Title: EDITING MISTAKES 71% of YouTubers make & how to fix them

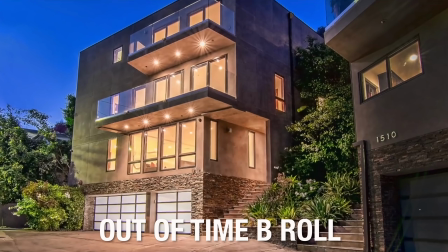(8:11) And it doesn't matter if it's a $200 per month lead or if it's a $10 million listing. I personally prefer evening pictures like right...
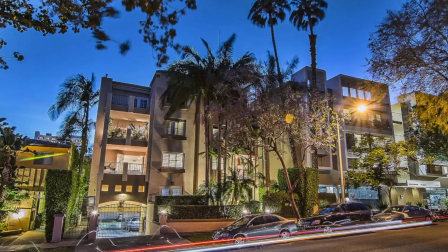(8:17)
Becomes this.
And it doesn't matter if it's a $200 per month lead or if it's a $10 million listing. I personally prefer evening pictures like right around sunset. I think it makes...
The difference it makes cutting all of your B-roll to the beat of the music is insane. Everything just falls into this rhythm that your viewers will struggle to escape. But there's still 2 common problems left to fix.
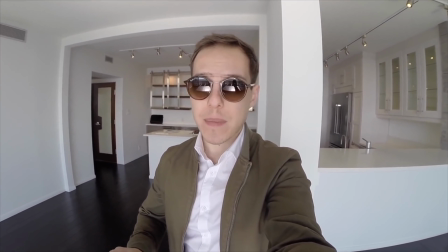(8:35)
Here Graham's talking about being late to a viewing, and then he just throws in a clip of him driving his Lotus Exige, which is kind of disjointed.
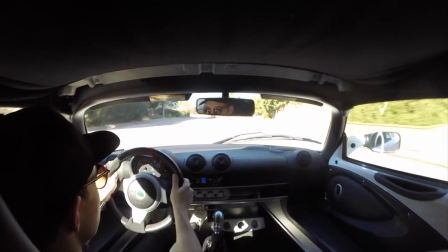(8:42) Be a little bit early if you have to, but show up on time. If you say you're gonna be there at 2, show up at 2.
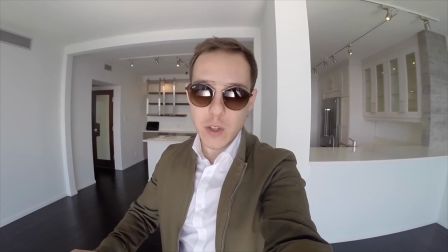(8:47)
It assumes the viewer will understand that he's on the way to a viewing, but it's like starting the story near the end. So with your visual story, you still want it to have a beginning, a middle, and an end. So I'm gonna go and film some B-roll for this video myself to show you what I mean. Find this to be an issue.
It's just showing up on time. Show up when you say you're gonna show up and be on time. Be a little bit early if you have to. If you say you're gonna be there at 2, show up at 2.
So before we move on to the final and one of the most important things to fix, I thought I'd show you 30 seconds of Graham's first video revamp to show you all of these things and how they come into play.
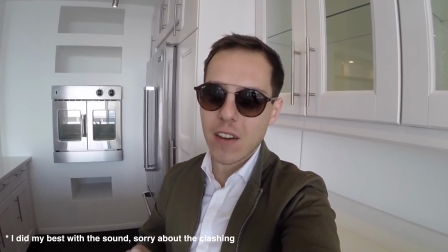(9:20) What's up YouTube, it's Graham here. I'm gonna make a video today of the easiest tips that you can do to be successful in real estate.
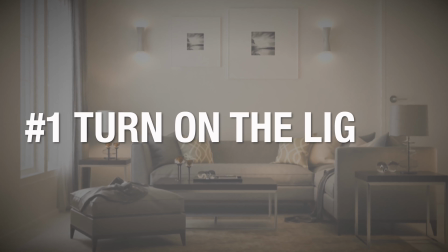(9:26) We're gonna start with this. When you're showing a listing, turn on all the lights. Lights on, lights off.
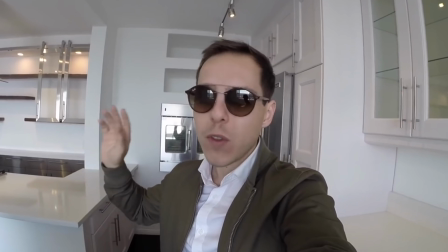(9:32) Light on. A lot of people just overlook it because they think it's not that big of a deal, but if you can make your place look 1% better just by turning on a light, do it.
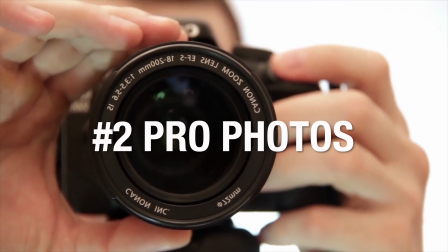(9:38) The next thing you need to do is use professional photography. It's so easy to overlook a listing that has really shitty pictures.
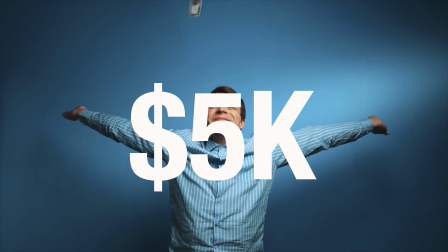(9:44) It's gonna bring in so many more people. It could be a small investment that could net the seller 5, 10, 15, sometimes $100,000 more just by using the right pictures.
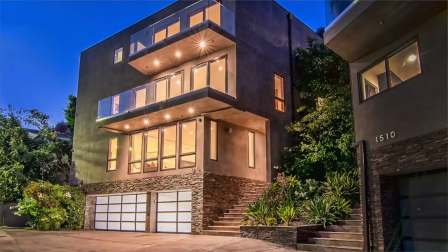(9:52) And it doesn't matter if it's a $200 per month lead or if it's a $10 million listing. I personally prefer evening pictures, like right around sunset. I think it makes the place look the most vibrant.
And then all we need to do is give him another massive retention boost by sorting out his ending.
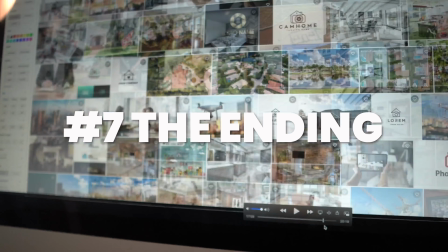(10:05)
Before I cut it down, Graham said goodbye to his viewers and asked them to subscribe and comment for about 30 seconds,
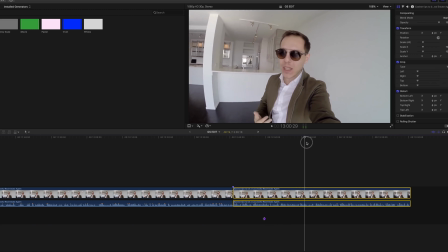(10:11)
meaning 3 seconds into that section, most people will have left and just killed his retention.
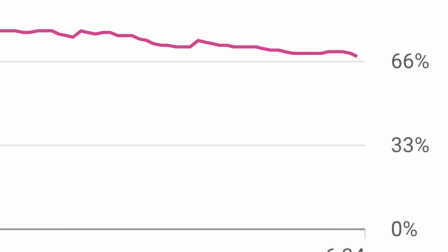(10:16)
Which if you want your retention graph to look like this at the end with a 0 drop off,
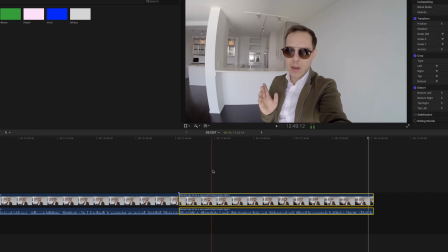(10:19)
then you have to do something that almost seems rudely abrupt and say, watch this video next because it's going to tell you how to make more interesting content,
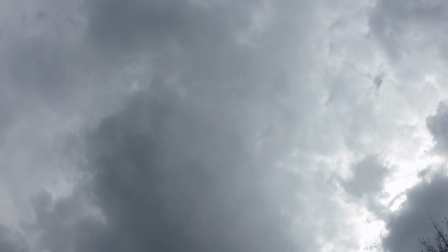(10:26)
and this happens. Oh, and by the way, the link to the finished edit is in the comments.